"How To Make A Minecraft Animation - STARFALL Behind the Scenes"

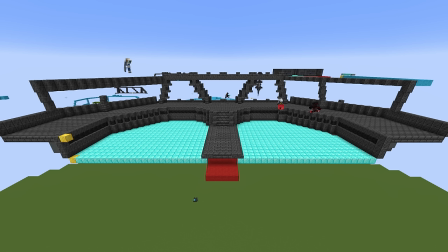1241s
To close things off with the building phase, at least among the build team, there was one final chill build to do, which was the Saimari bridge that we see at the very end.
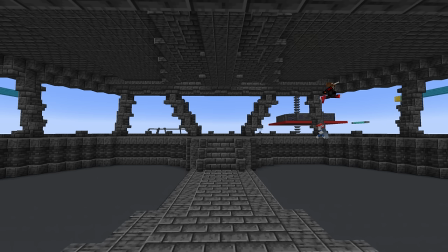1250s
I was glad that we had something much easier as our final build, so we could just relax and look back on everything we'd built up to that point.
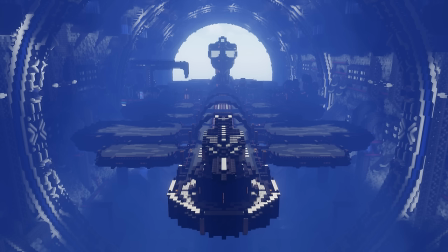1258s
I was honestly very nervous when starting this project because I hadn't seen many sci-fi looking builds around.
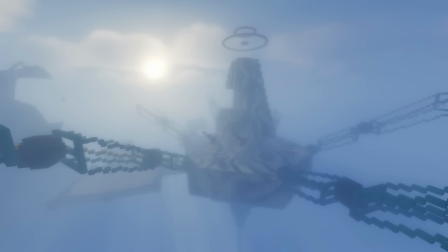1264s
The ones that were were really good but there were few and far between. But I'm happy to say that the build team proved me wrong.
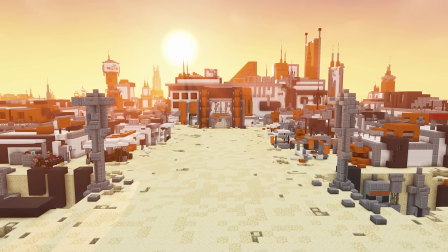1271s
We had so many talented people contribute so many hours of their time to this project.
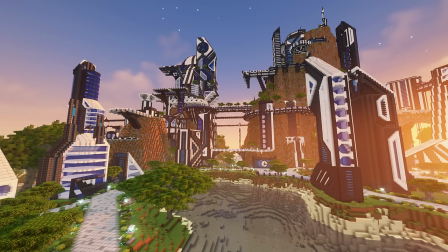1276s
I'm extremely grateful for their dedication and this wouldn't have been possible without their input. And everything looking like a face.
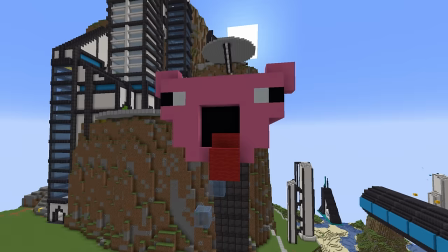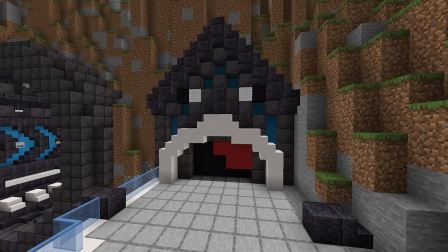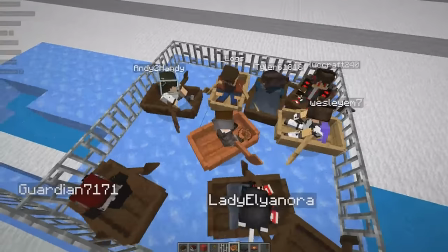1295s Now it looks like it's staring into your soul.
And the goofing off.
Oh my god there's heads coming out of the cannons!
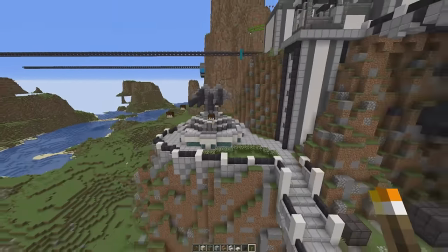1303s Oh my god it's my head! Stop putting my head in front of guns! Don't encourage the builders.
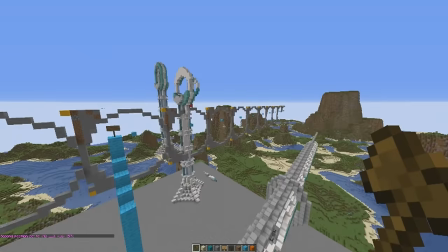1309s Oh no! Oh no! Oh boy, that was the first time.
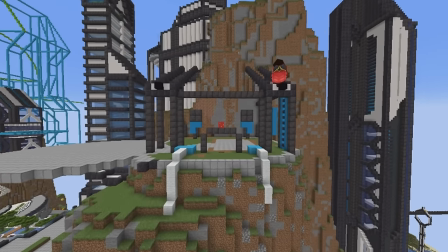1316s They must be working so hard on their projects. Whoa, look at his stupid face.
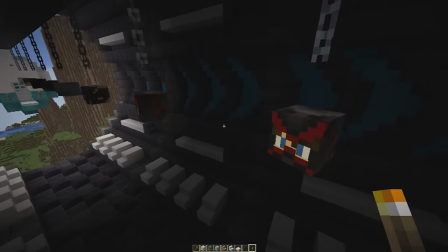1321s This is why I have to be online while they're building, otherwise this happens.
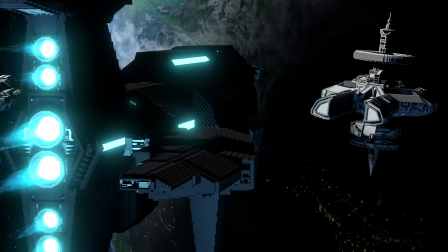1326s
Towards the end of production, I still needed the giant battleships that we see in the Arturian spaceport and in the ending sequence.
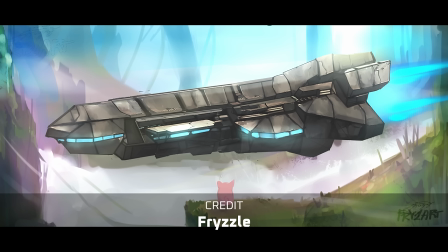1332s
The concept art for these was all done by Frizzle. He designed four amazing ship designs, but sadly only three made it into the animation due to time constraints.
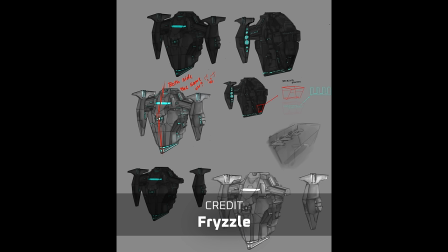1342s
We didn't have much time left, so I looked on Planet Minecraft as kind of a last resort to see if anyone had made giant spaceships before,
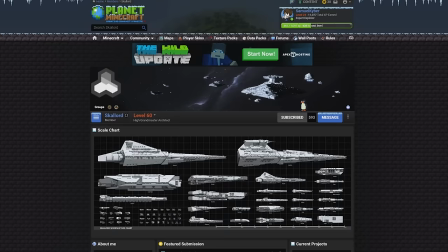1349s
and honestly to my amazement there was an extremely talented builder called Scallord who made these incredible space builds.
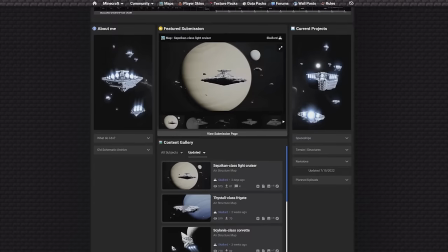1356s
I reached out and to my surprise they actually agreed to help build the ships for me.
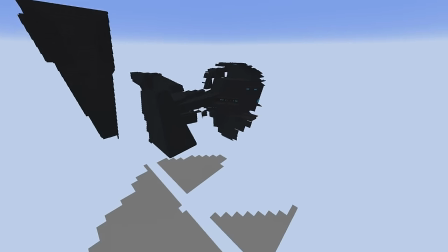1360s
These things are crazy huge, like they're so enormous, even with the new world height, one of them still had to be chopped in half.
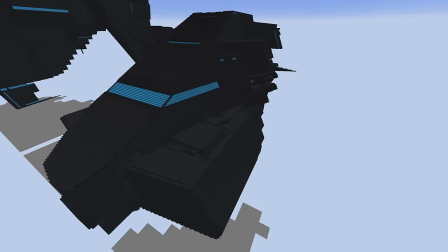1368s
The incredible amount of detail on these ships cannot be understated, it's absolutely astounding and they match the concept art just perfectly.
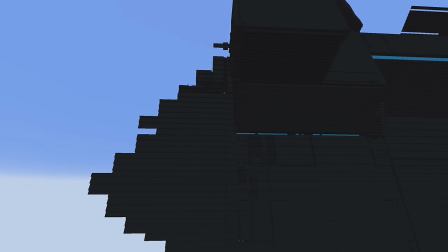1375s
I'm really thankful that they agreed to help me, otherwise these ships would have never made it in time for release.
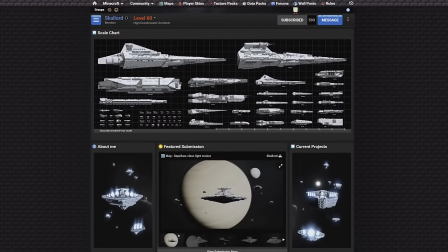1381s
You can check out their page in the description below. And with that, it's time for the scene breakdown.
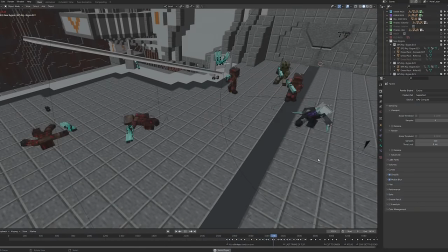1391s
In this section, I'll be going through each scene and just talking a bit about how it was made and what decisions went into it.
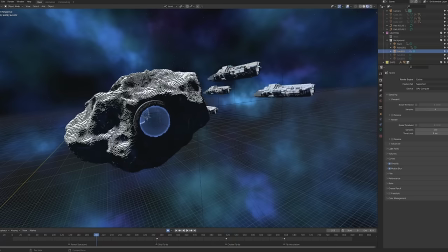1397s
I will mention that a lot of the visuals, including the planets, the wormhole,
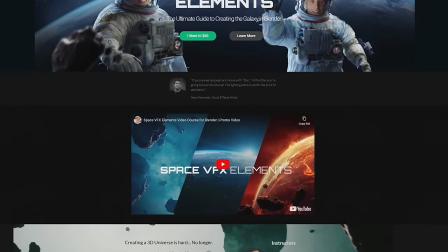1402s
the asteroid field, and a few others were taught using a course I bought called Space VFX Elements by Creative Shrimp.
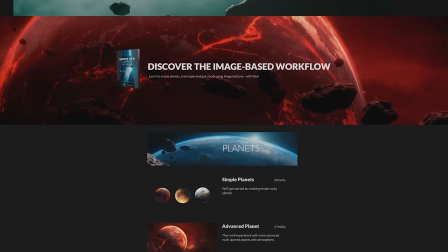1409s
I'll leave a link to it in the description for those of you that are interested in learning more about that, so I won't be able to show you how I made those visuals, but I can talk about the rest.
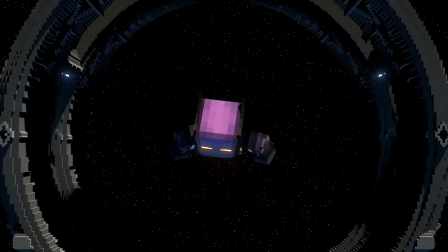1419s
I'll also mention that I won't be covering any of the music or the sound design stuff, because After Infinity,
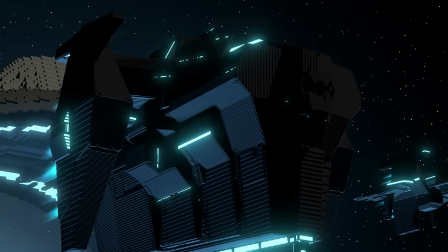1424s
who composed and did sound design, we'll be putting together a music and sound behind the scenes over on his channel. I'll link it here when that's been uploaded. But otherwise, let's start with the derelict ship.
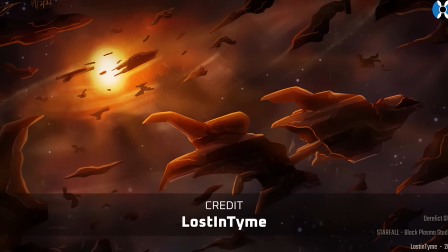1436s
The opening shot had concept art created by Lost in Time, which really nailed the derelict feel.
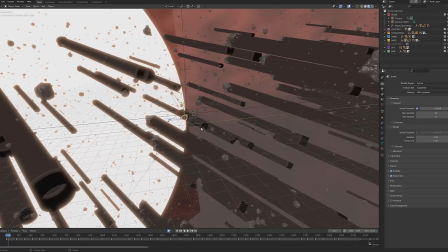1442s
The environment was made up of an asteroid field, and a few other things from the Space VFX course that I mentioned.
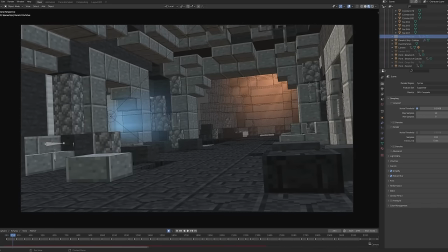1448s
Things were looking a little empty and lifeless, so David suggested adding random junk that's floating around, which really gave life to the scene.
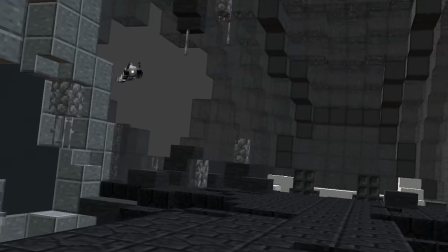1456s
One of the things I struggled with was trying to light the interior. Since it's such a dark setting, I really didn't know where the light was going to come from.
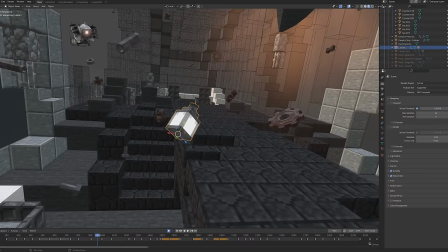1463s
So I thought, oh, it'd be pretty nice to have floating lanterns be part of the debris, and then I could just place the lanterns wherever I needed them.
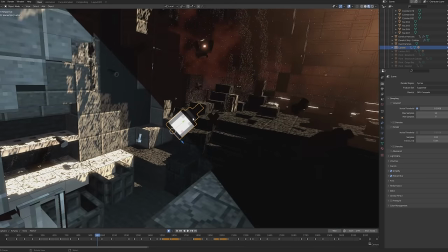1472s
And it would make sense because it's just floating around in space, which made lighting really easy.
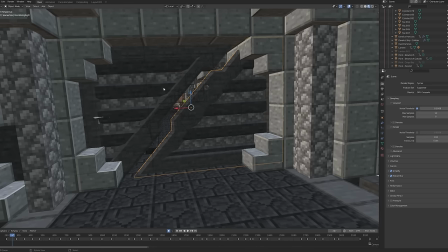1477s
The custom doors were modelled by Finn, and when one of them blows up,
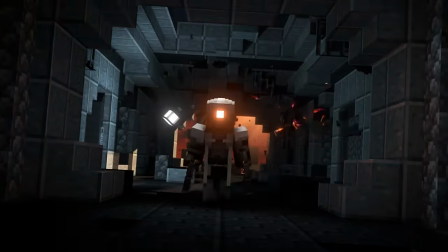1481s
I keyframed some sunbeams to come on when the light shines through the door, which I think helped make the explosion look a little prettier.
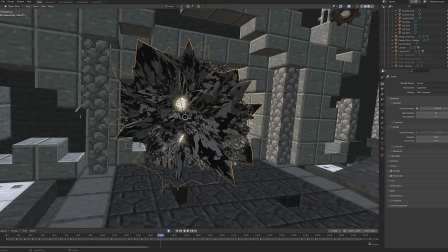1487s
And the explosion itself was a mix of a few different particle systems.